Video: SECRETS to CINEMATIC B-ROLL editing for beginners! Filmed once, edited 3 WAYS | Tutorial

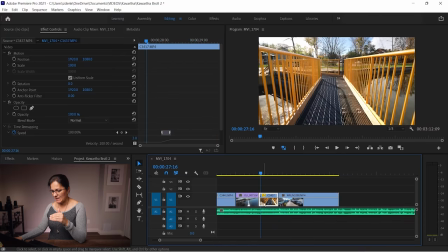1021s
I have to speed up half of the clip. So first half of the clip is just very slow.
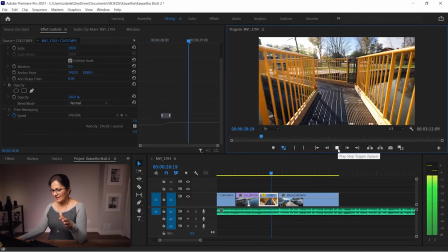1025s
It's at 100%. The second half of the clip is a speed ramping.
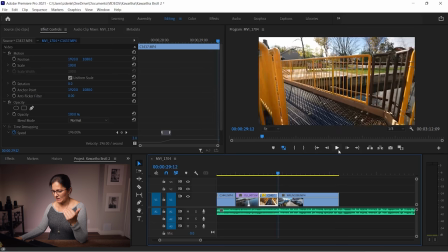1031s
It's sped up. It's 196% to match the speed of the hyperlapse.
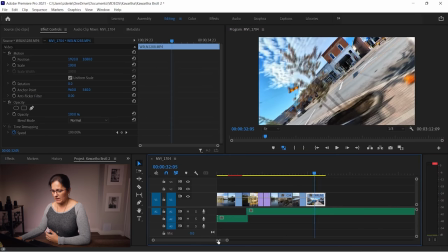1040s
And it just continues. That's the main melody. So if I would have more clips I can just play after a whole bunch of different fast clips. Again this is very easy. This was not much of a thinking which clip goes by one as long as you matching the kind of movement,
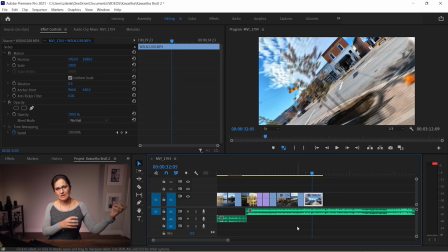1054s
showing off the nicest views when you are doing dip transition, help yourself by hiding into something and revealing from something. When it's color graded and finished, you can end up with something like this.
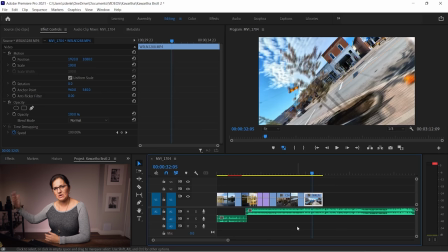1069s
And again after the Insta360 Hyperlapse, this can continue on and on but because I was filming only for 3 hours, obviously I don't have have as many clips to work with.
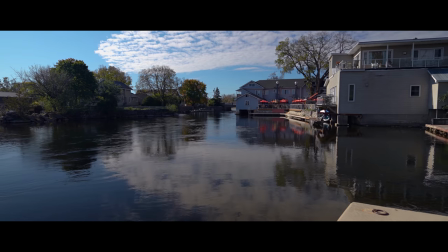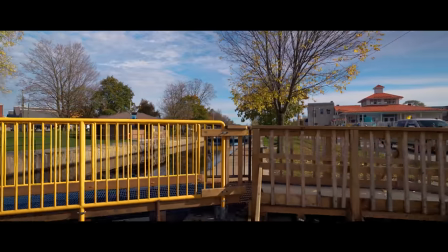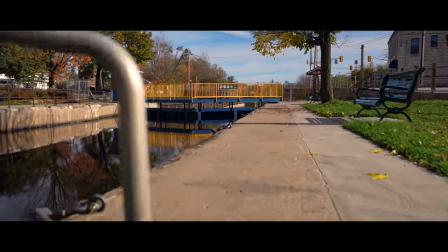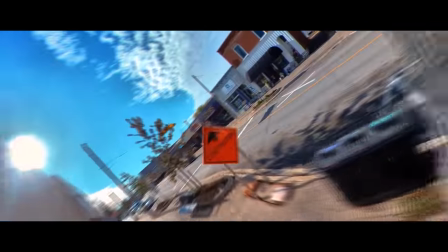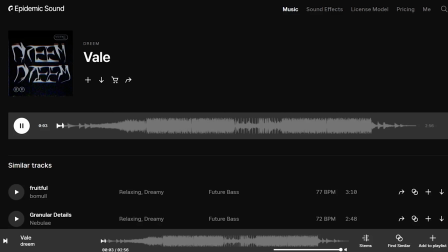1115s
Moving on onto the music choice number 3. Third choice of music again would be the future bass category. Something the younger generation would prepare most likely. Starts with the piano which is very calm. Then the melody starts in beats which strongly reminds me propellers of the drone.
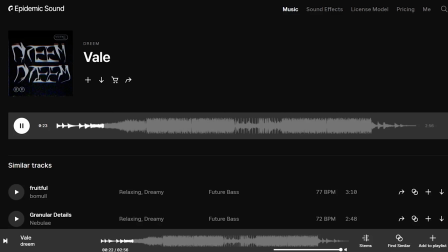1134s
So perfect spot to introduce some drone shots. And then big change and just a variable beats and melody which gives you tons of options for editing. I'll keep it beginner friendly again. Very easy editing. Not too much complex.
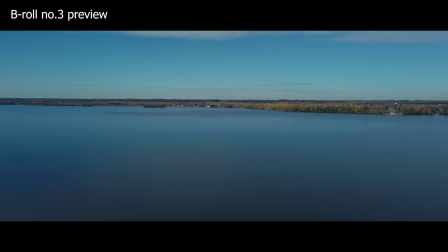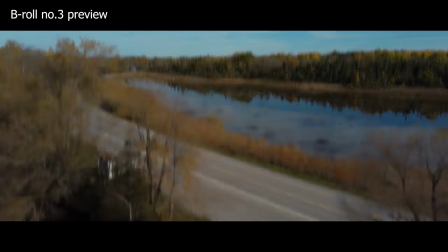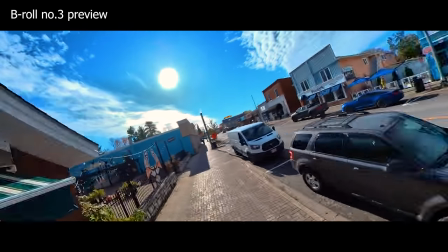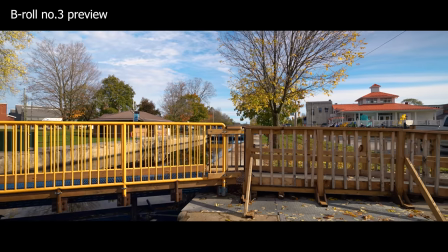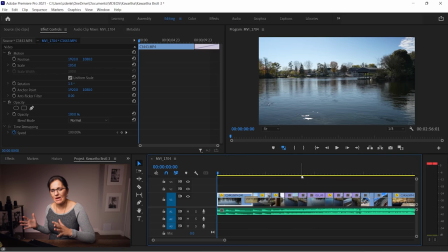1184s
At the beginning of the music we hear rain or water sound. I think it's more of a rain but could be water sound. So I decided to choose clips which have running water in it. And it's such a slow pace so it's just going slow and nicely dipped to the black.
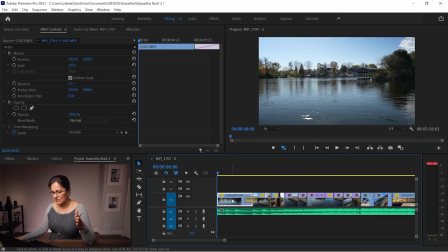1202s
The first clip is slowed down 40%.
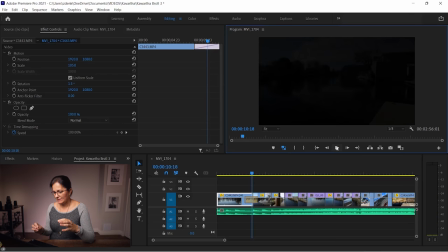1215s
This was a nice long shot where I'm adding the transition dip to black just to separate the rest. The second clip is continuation of the movement.
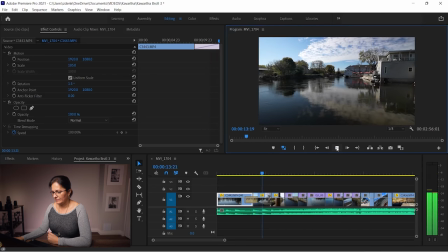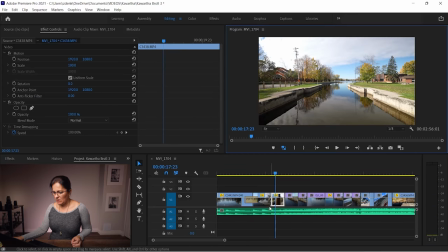1234s
and I didn't speed it as much. I left it the speed only at 80% because I don't want to transitions from the very very slow to very very fast way too fast.
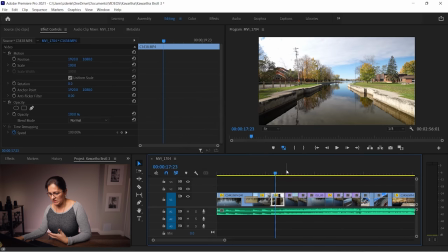1246s
So I did 60% first. Now I'm doing 80% and then it's gonna be real speed. Now the second and third clips are still showing off the little town.
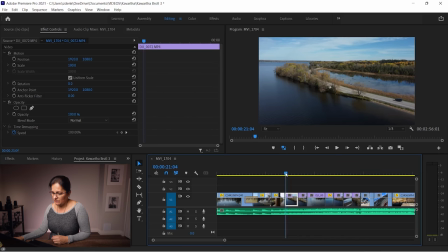1255s
Now the next clips would be the drone shots. What made me choose the first drone shot is the movement of the car here on the road. Just adding something as not just a plain drone shot, throwing off the location.
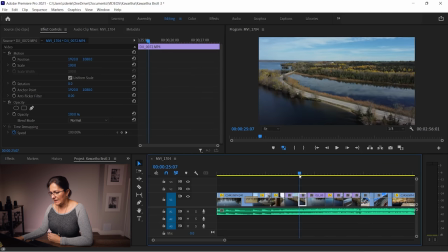1268s
I actually liked the movement of the car and then brought it a little bit closer.
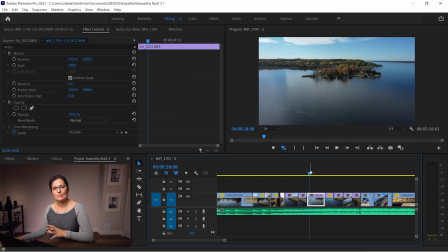1274s
On this clip it's where the movement of the propellers is quite pronounced. So here it's nicely coming close to the island and I'm just continuing with few different drone shots,
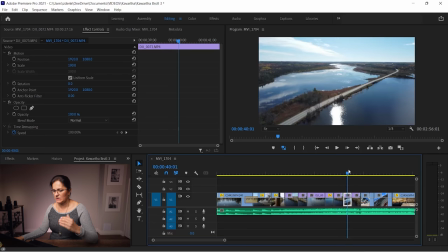1287s
very different shots one from the other to keep the viewer interested.
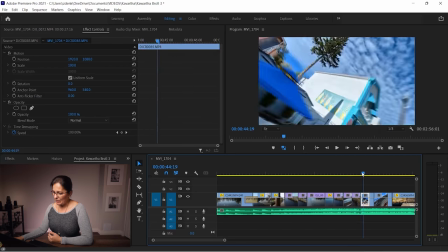1292s
And here at this point the music changes dramatically
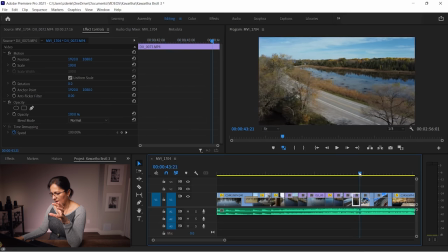1297s
so I want to do up close shots because I'm gonna be applying a transition I downloaded from Storyblocks which will have quite a lot of glitchiness in it to help
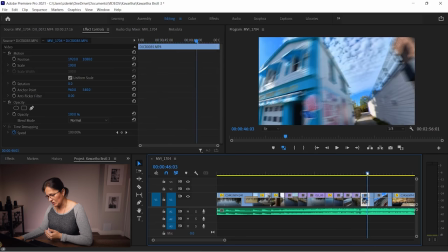1308s
me transition from the drone shots to the Insta360 hyperlapse.
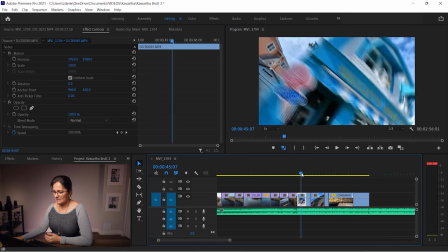1317s
And that's where the hyperlapse begins. A lot of movement because it's a main melody.
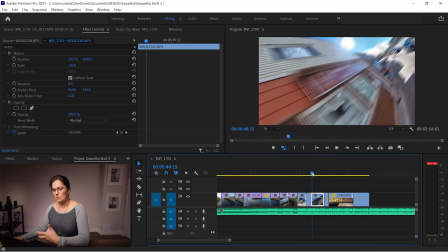1323s
Some railings going sideways to keep the movement going more of a hyperlapse with Insta360.
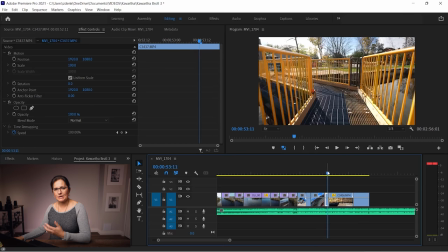1330s
Continuing on the bridge but here because the hyperlapse are such a fast pace, I needed to make sure that the bridge clip is also fast paced so I speed it up 200% here.
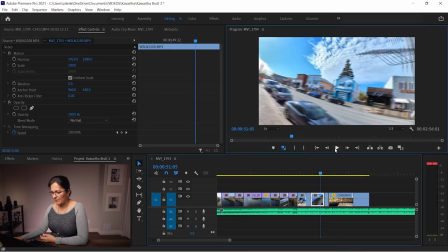1343s
Now when I pull it,
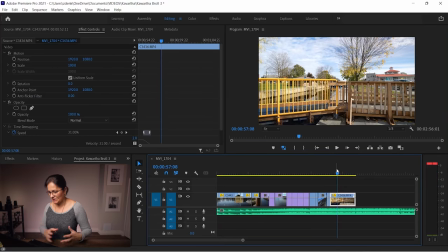1345s
it just keeps going fast and to get out from such a fast paced movement on the last clip I was using speed ramp transition again.
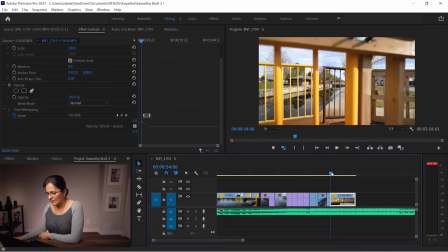1353s
The beginning of the clip was speed ups,
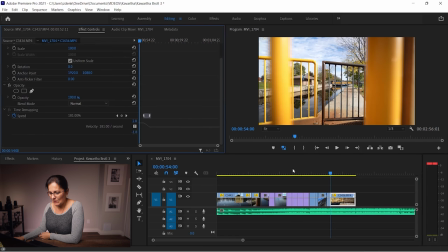1356s
I think I speeded it up all the way to 181% and then I slowed it down to 31% actually.
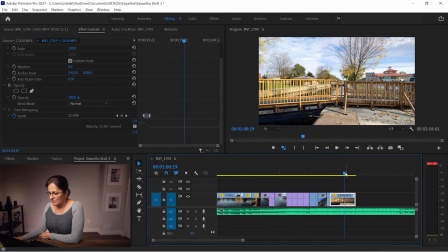1366s
I just use a speed ramping for that and I don't use really any rules for this.
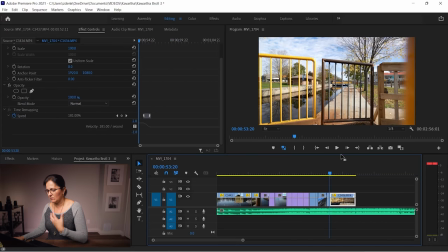1371s
I just speed it up or slow it down so it works with the music.
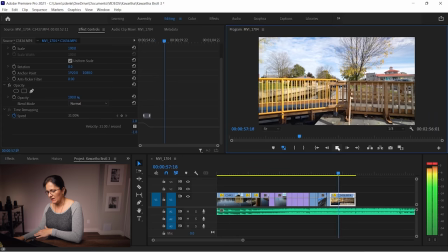1378s
And there you go and now it slows down and then I'm gonna dip it to the black. So that will be the end and once you apply that glitch transition I was talking about from Storyblocks and apply color grading, you can end up with something like this.